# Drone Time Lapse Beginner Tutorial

With an interval of 4 seconds, it will take about 22 minutes, which is still fine, but there will be no time to waste for a safe return to home. So, let's go for a length of 13 seconds and an interval of 3 seconds.
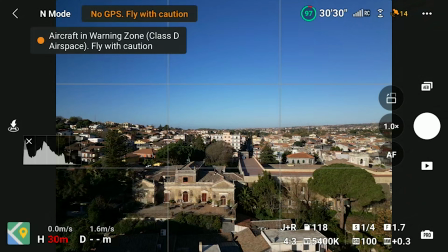4:17 I put the Mini 3 Pro up in the air at 8 o'clock in the morning, hoping to catch some movement of cars and people going to work.
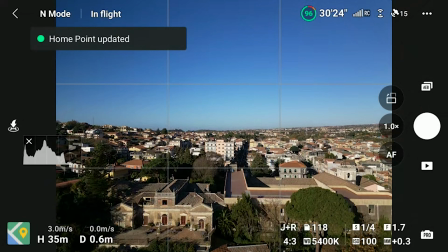4:25 After framing the scene, it is time to set the exposure.
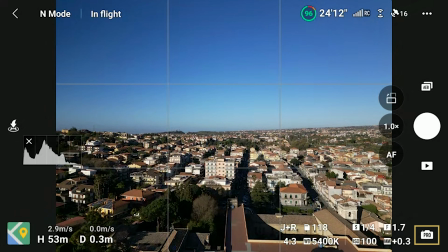4:29 For time-lapses and hyperlapses, it is crucial to always use manual exposure, as we want total control of the shutter speed value. In the case of drones, the ideal shutter speed value is 1 second in condition of light wind, in order to get the correct amount of motion blur. 1 second is also the time it takes to hit the light button, which would be highly appreciated if you enjoy the video.
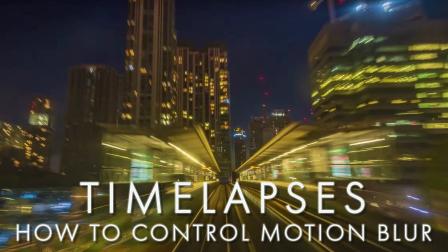4:54 Motion blur is the single most important factor to consider when shooting time-lapses. Please refer to my specific video about motion blur by clicking on the link on the screen.
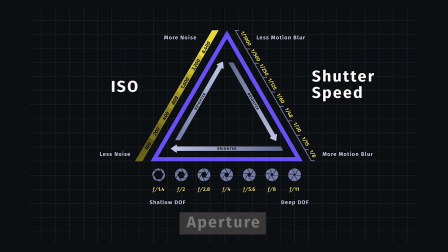5:07 The Mini 3 Pro, like the Air 2S, has a fixed aperture, so the only parameter besides shutter speed to set for exposure is the ISO.
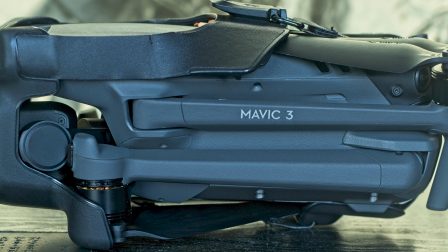5:16 The only model of DJI prosumer line with a variable aperture is the Mavic 3. Regarding ISO, ideally we want to set it to the minimum value, which is 100. But if needed, we can go up to 400 without a major loss in image quality.
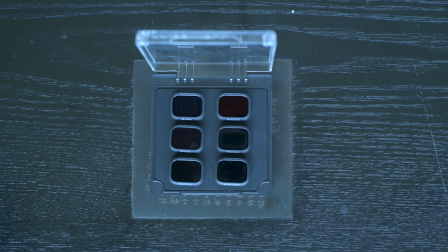5:34 To be able to set this precise value in different light conditions, ND filters are absolutely needed when shooting time lapses.
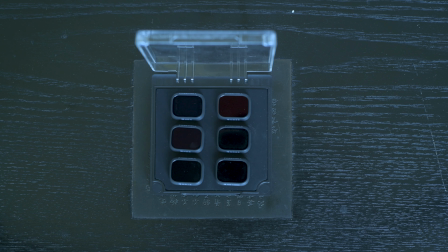5:42 You will find links to the one I suggest in the description.
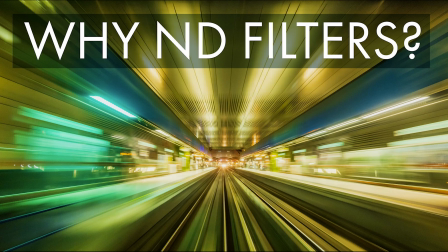5:46 More detail on why ND filters are needed are in my video linked on the screen.
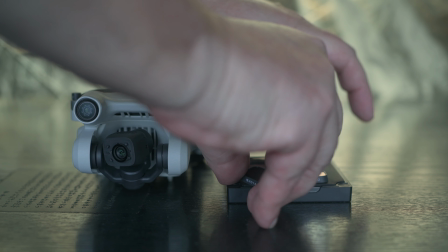5:52 When shooting time lapses with the Mini 3 during the day, strong values of ND filter are needed,
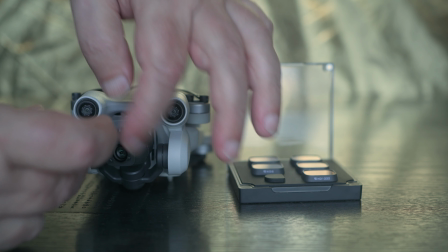5:58 due to the very wide aperture of this drone at f1.7.
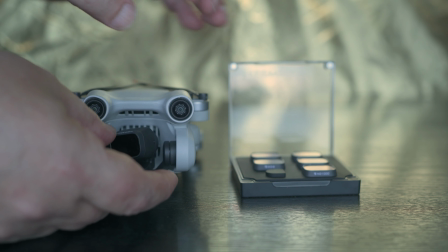6:03 Capable of gathering plenty of light.
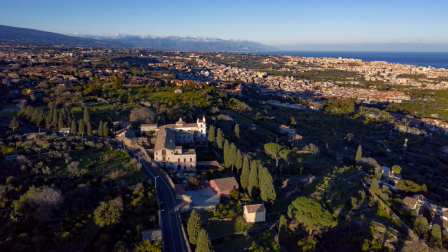6:07 When shooting after sunrise or before sunset or with the sun covered by clouds,
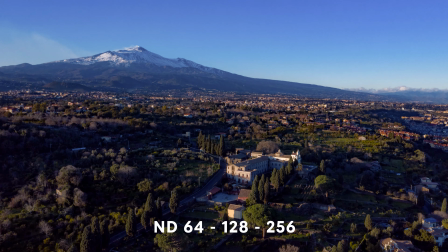6:12 the filter value needed will be ND64, 128 or 256.
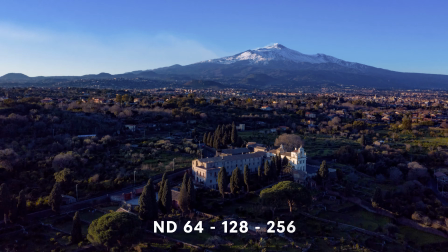6:18 A bit of trial and error is involved.
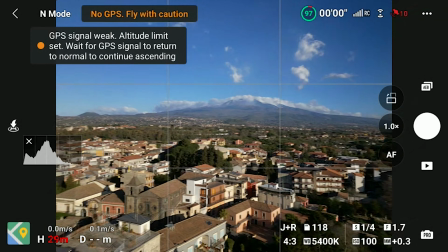6:21 I'm ready for action as planned at 8 o'clock in the morning, a bit more than an hour after sunrise.
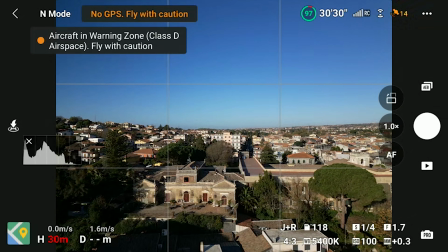6:28 The sun is shining and I immediately notice that the light is already too strong, especially for this scene.
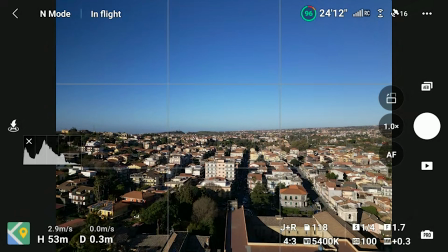6:36 The village has very narrow streets and in this case a strong light produces very harsh shadows, something I really dislike.
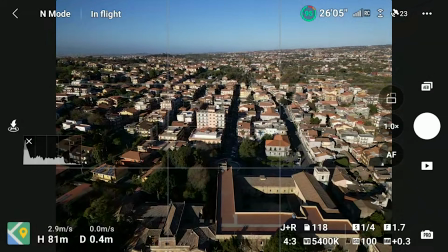6:45 I have the feeling that it would be much better to start an hour earlier or to try with the sun covered by clouds.
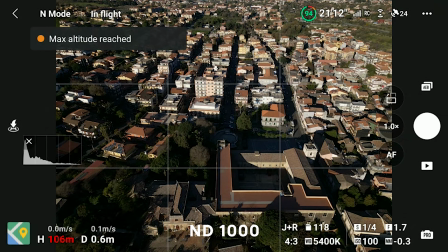6:52 I put on my strongest ND filter, a mighty ND1000, and start to expose.
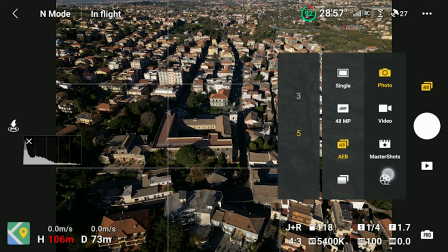6:59 The exposure settings are relative to each single photo or video mode,
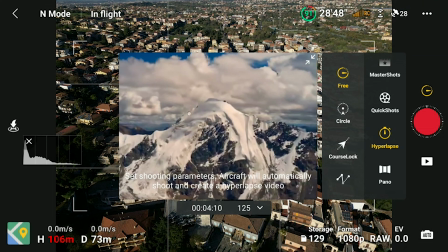7:05 so always remember to enter Hyperlapse mode before exposing. I choose Hyperlapse and the first mode to the top, free, the one suitable for static time lapses.
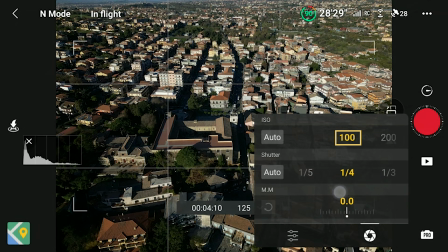7:16 I keep the ISO to the lowest value, 100, and then I go to set the very important shutter speed value.
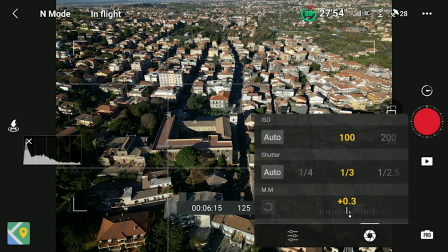7:23 To expose, I always check carefully the histogram.
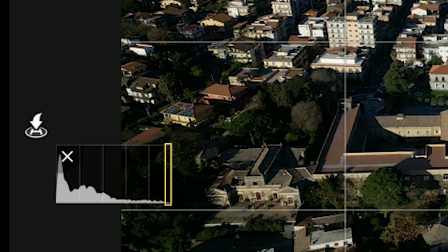7:27 In order to avoid burning the highlights, I like to leave a little room between the last bar on the right and the right edge.
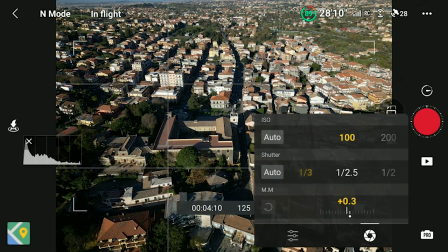7:34 I also check the value at the bottom. I prefer it to be at around minus 0.7.
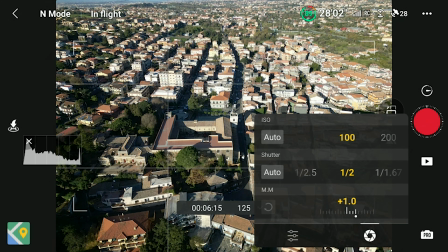7:42 But in this case, I cannot dial in my ideal shutter speed of 1 second, which produces a nice motion blur.
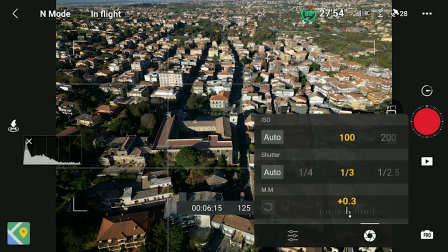7:49 I have to settle for a faster shutter speed of a quarter of a second.
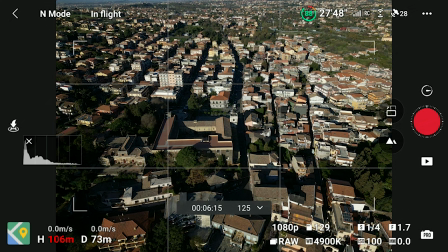7:55 The scene will be ever so slight overexposed and I will lose a bit of motion blur, but it is the best compromise under these conditions. It would have been better to use a stronger ND filter, an ND2000, but I don't have one available. Even better is to start an hour earlier, right after sunrise, for a much softer light.
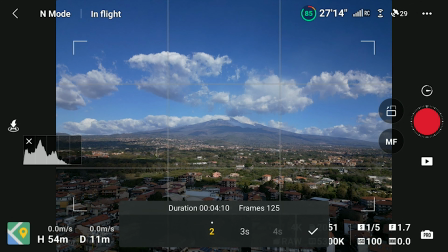8:20 I then set the other parameters. For this scene where the main movement will come from cars, I can set the interval to 3 seconds. At this interval, a time-lapse of 13 seconds will take about 16 minutes, which leaves me a good amount of battery life. I will not have to stress out for a safe return home.
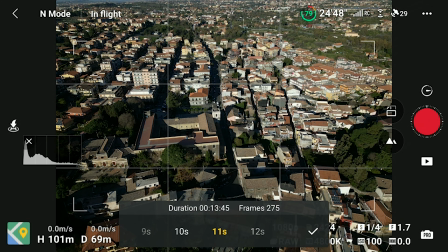8:40 Then I set the length at the desired value of 13 seconds. The last value is maximum speed, but since the drone will hover in a static position, I don't have to worry about it.
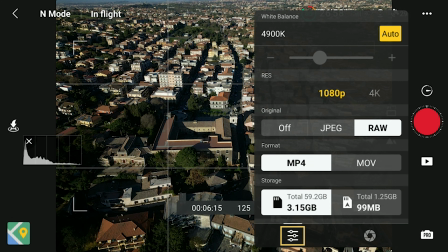8:52 By tapping on the small icon on the bottom left of the exposure window, I enter other values. I generally set the white balance at about 5500 kelvins, but the Mini 3 has a tendency toward a warmish tone, so I prefer a lower value at around 5000.
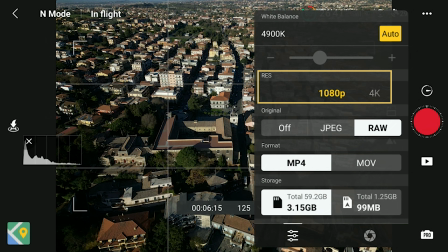9:11 Then there is a choice for the resolution of the auto-generate time-lapse between 1080p and 4K. I always choose 4K and I suggest doing so. But in this first example, I tried 1080p, just to see the result.
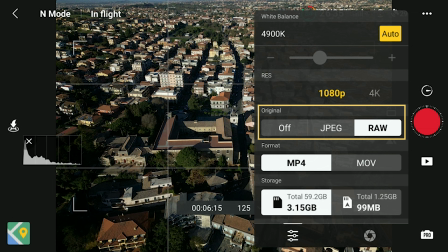9:26 The next selection is to save each individual photo as JPEG or RAW. I always save them in RAW format, so that I can process them using the excellent Luminar Neo, and finally import them as JPEG into my video editor.
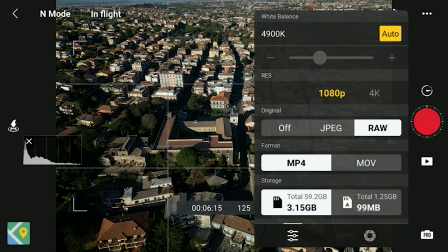9:43 This workflow is much more powerful and yields far better results, but I will analyze it in an upcoming video. The auto-generated short movies have improved a lot in recent DJI models and can certainly be used by beginners to quickly post their masterpieces on social media.
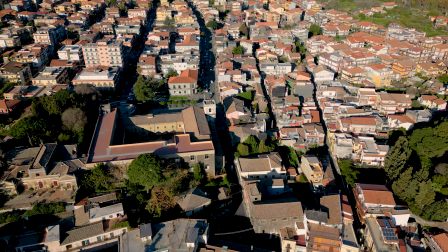10:02 This is the result of the auto-generated short movie. Some degree of stabilization has already been applied, but some drifting remains. Things get better after stabilizing on Premiere Pro. I am not particularly happy with the result.
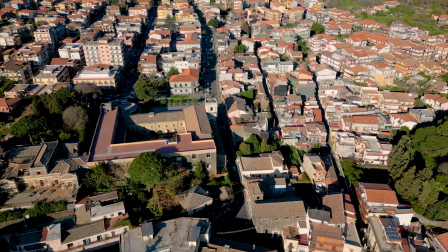10:21 The shadows are too harsh due to the strong light. The motion blur is not the best, as I could not use the ideal shutter speed.
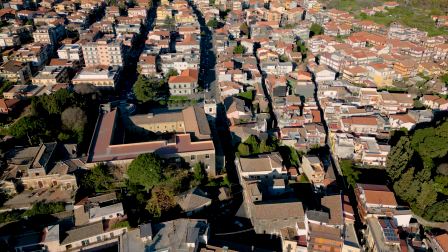10:29 And also I was hoping for a bit more car and people action. But this is normal with time-lapses. After choosing the scene, the first take is useful mostly for exploring. It helps to choose the ideal condition to get the best results. I'm sure that an hour earlier will work better, and probably even better right after sunset.
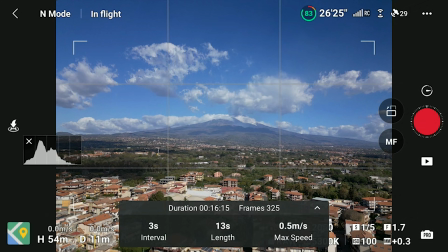10:52 Since I'm here, I decide to turn the camera toward Mount Etna for a different scene. This time the movement came mostly from the clouds. There is hardly any wind, and the clouds look perfectly still. So I increased the interval between photos to 4 seconds in order to speed up the movement.
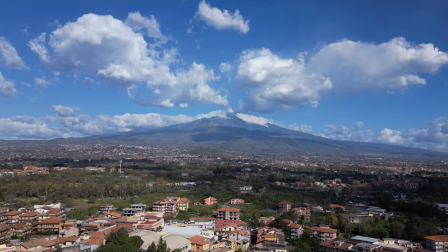11:10 The downside is that the time-lapse will be slightly shorter. With a longer interval, the movement in the cloud is quite interesting.
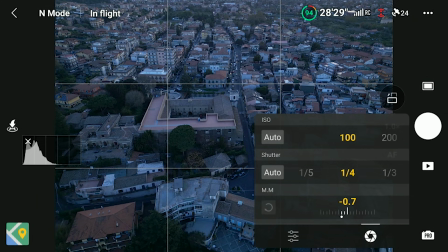11:19 At sunset, I go back to the previous location.
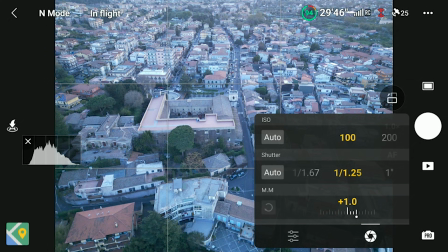11:22 I put on an ND filter, and this time I managed to dial in a shutter speed very close to 1 second. The rest of the settings are the same as the one of the first time-lapse.
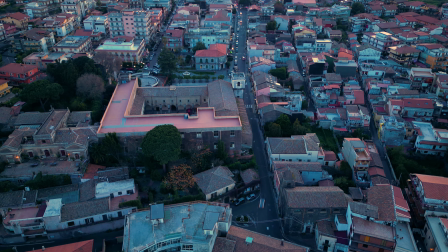11:34 As you can see, the flow of the car is much smoother, with a correct amount of motion blur.
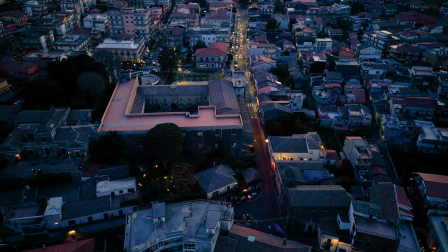11:39 The shadows are also much softer. I was hoping in more electric lights to turn on for a more interesting effect,
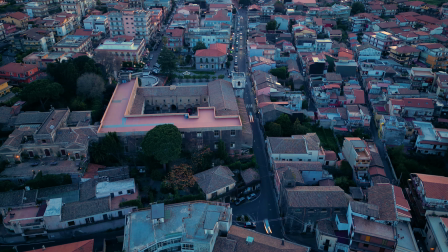11:47 but here at the moment they're trying to save as much as possible on the bills. In a transition from day to night,
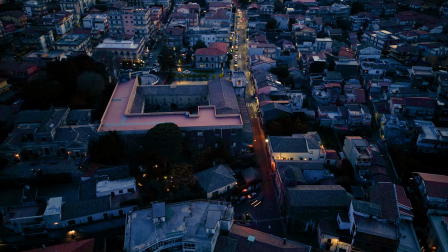11:54 much better results are obtained by post-processing the individual raw
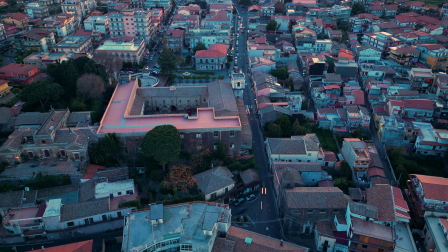11:59 files for more control of the white balance and of the shifting luminosity.
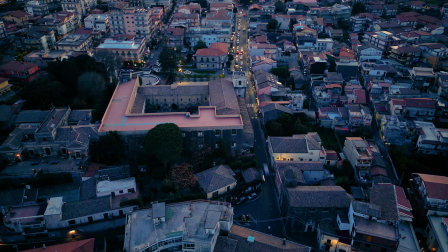12:04 But I decided to stick to the auto-generated time-lapses here. I will cover the post-processing in an upcoming video.